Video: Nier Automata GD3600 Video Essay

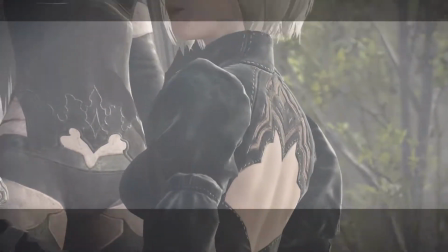(4:10)
Mise-en-scene underlines placement in any given scene of audiovisual storytelling, to which is equally important in video games, as well as films and play.
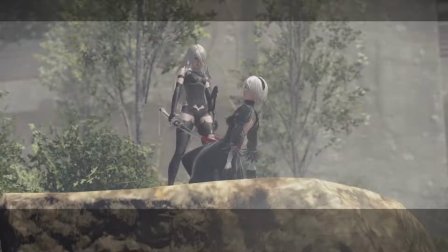(4:19)
The game focuses on making the player self-aware of the complexity of its issues.
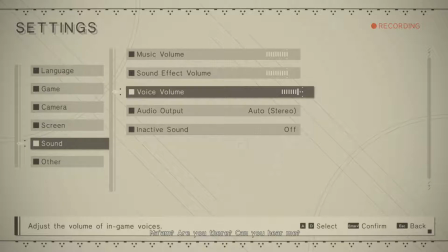(4:24)
This aspect is imbued into the very idea of emotion, a basic level of consciousness that resonates both for the android characters as well as the player.
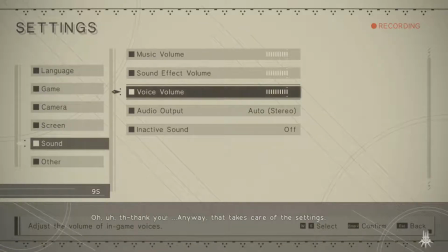(4:33)
The characters would have no imperative to complete their missions, hacking, killing, etc., with such efficiency without basic motivation to do so. Programming alone may explain why we have to kill, yet doesn't provide us with any incentive.
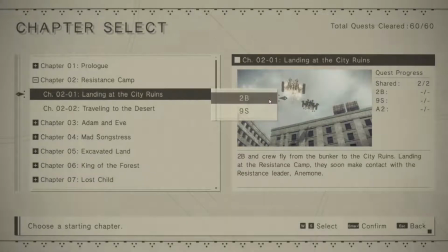(4:47)
The same emotions are imperative for players to progress through the game, even when we are replaying or repeating recurrent segments.
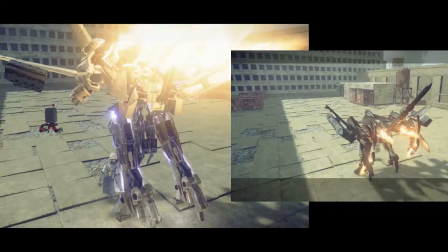(4:54)
They still have something driving us to complete it. Scanner models like 9S are characterized by their research and information gathering abilities.
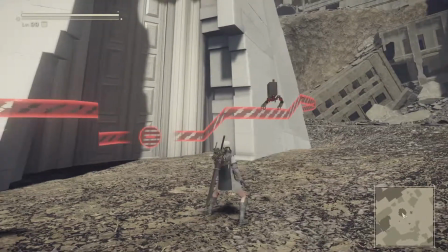(5:01)
They tend to hold a great deal of interest and curiosity.
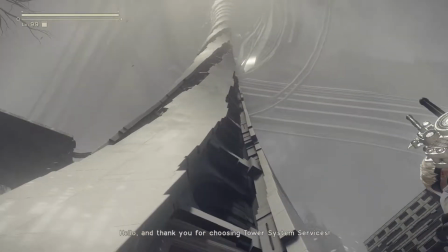(5:05)
The game also shows the emotional restrictions of androids through the symbolism of their hardware and their clothing.
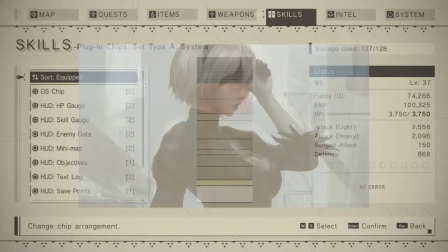(5:12)
The use of Yorha's blindfolds acts as an in-game HUD, but it also helps obscure the soldiers' emotions,
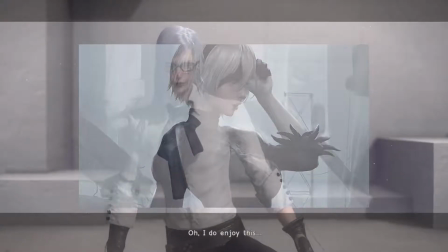(5:18)
hence why attention is often drawn to 2B's words and actions when conveying her emotion.
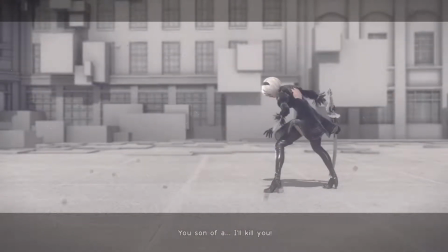(5:24)
This is also extended towards the operator models, who wear veils,
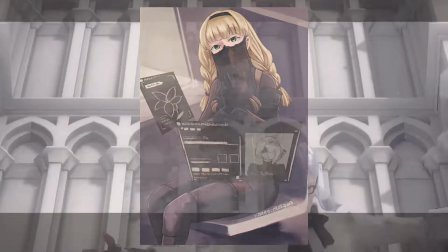(5:28)
the symbolism of which relates to the proverb of the three wise monkeys: see no evil, hear no evil, speak no evil.
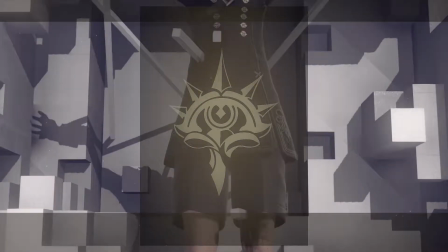(5:35)
The Yorha flag also depicts the closed eyes of an android, representing their blindness to corruption.
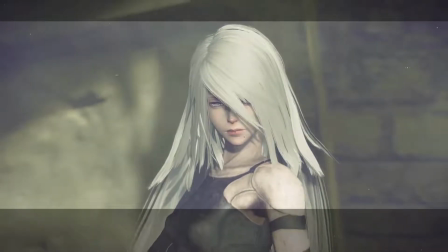(5:41)
It's only when these blinds are removed do the characters know the truth.
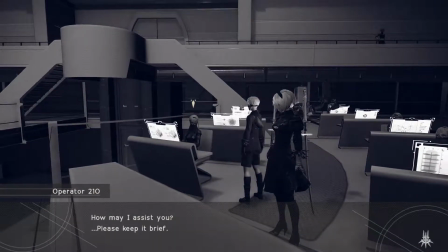(5:45)
Though soothing and melancholic, the mono-style visuals that give the everlasting feel and the calming soundtrack while in the android's safe haven,
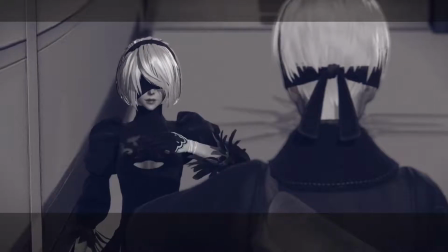(5:53)
the bunker, are only designed to give a false sense of security.
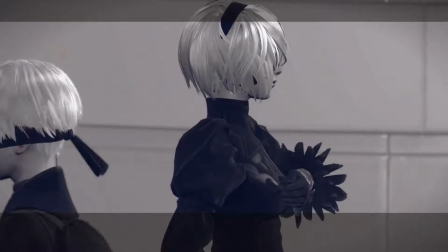(5:57)
The fact being, everything about the bunker's design is used to cover up the truth of Yorha's actual purpose and the fate of humanity.
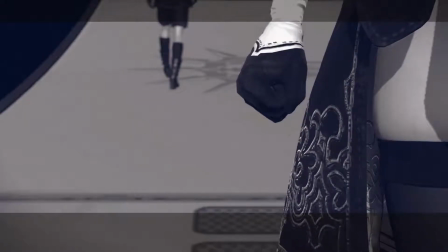(6:04)
It's nothing more than a fortress of lies.
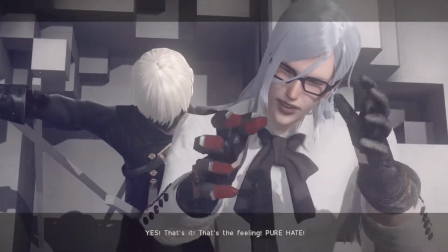(6:08)
The machines in the game were thrived to find their own identity, but due to the lack of guidance left behind from their alien masters,
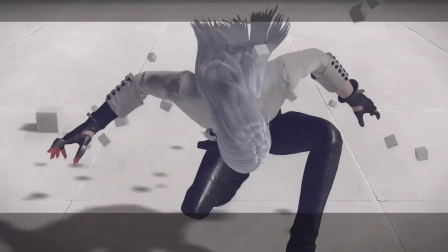(6:15)
they instead turned towards humanity to find existentialism.
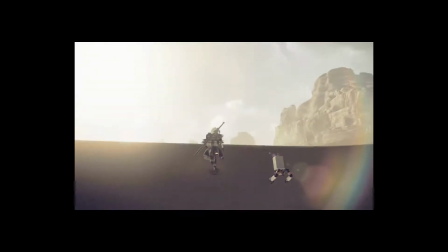(6:18)
Throughout the game's open world segments, we witness different machine factions split off from each other, with only the desire to emulate humanity in common.
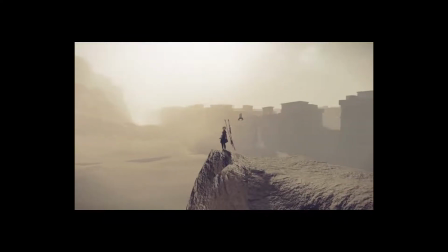(6:27)
While programmed to mimic humans, yet lacking any emotional understanding of humanity, they merely grasp certain aspects.
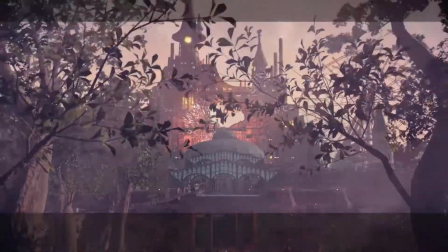(6:35)
We see this through the various locations. The theme parks use of colourful fireworks and joyful melody emulates fun and love.
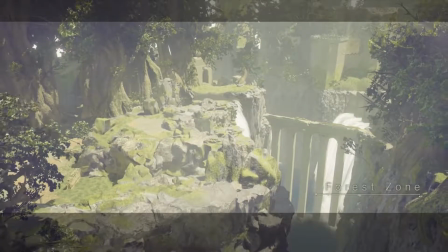(6:42)
In contrast, you have the strict, distilled monarchy of the Forest Kingdom,
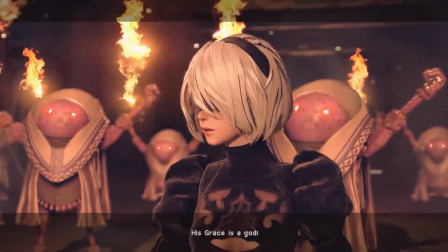(6:46)
the peaceful rural harmony of Pascal's village, the zealous inter-religious conflict of the mechanical weapons of war.
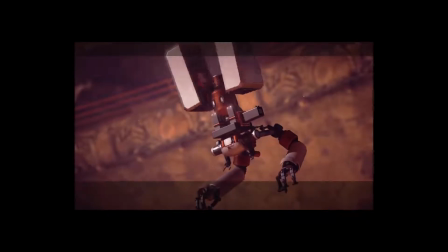(6:54)
Amongst these pockets of civilization in an artificial world are some of the game's main bosses,
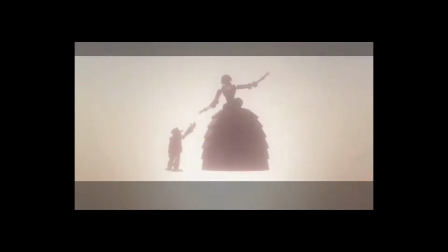(6:59)
who take on the names and beliefs of human philosophers, such as Beauvoir, who invokes feminine existentialism, or Hegel,
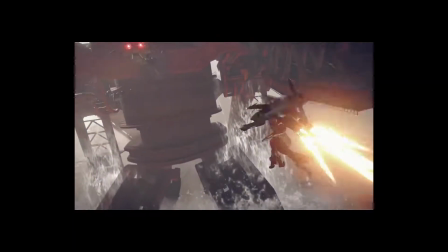(7:07)
which represents synthetic unity and idealism in physical form, all of whom subvert their human counterpart.
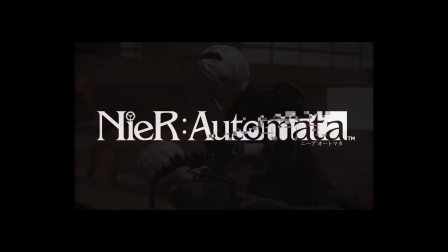(7:14)
Misunderstanding in games is more than just cutscenes.
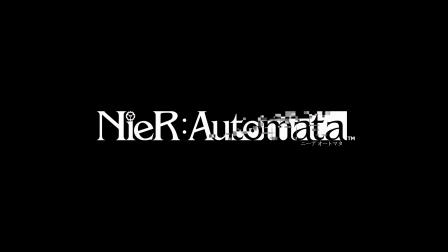(7:16)
Nier Automata shows the possibilities of fully incorporating cinematic aesthetics and techniques with dynamic gameplay, creating true ludonarrative resonance.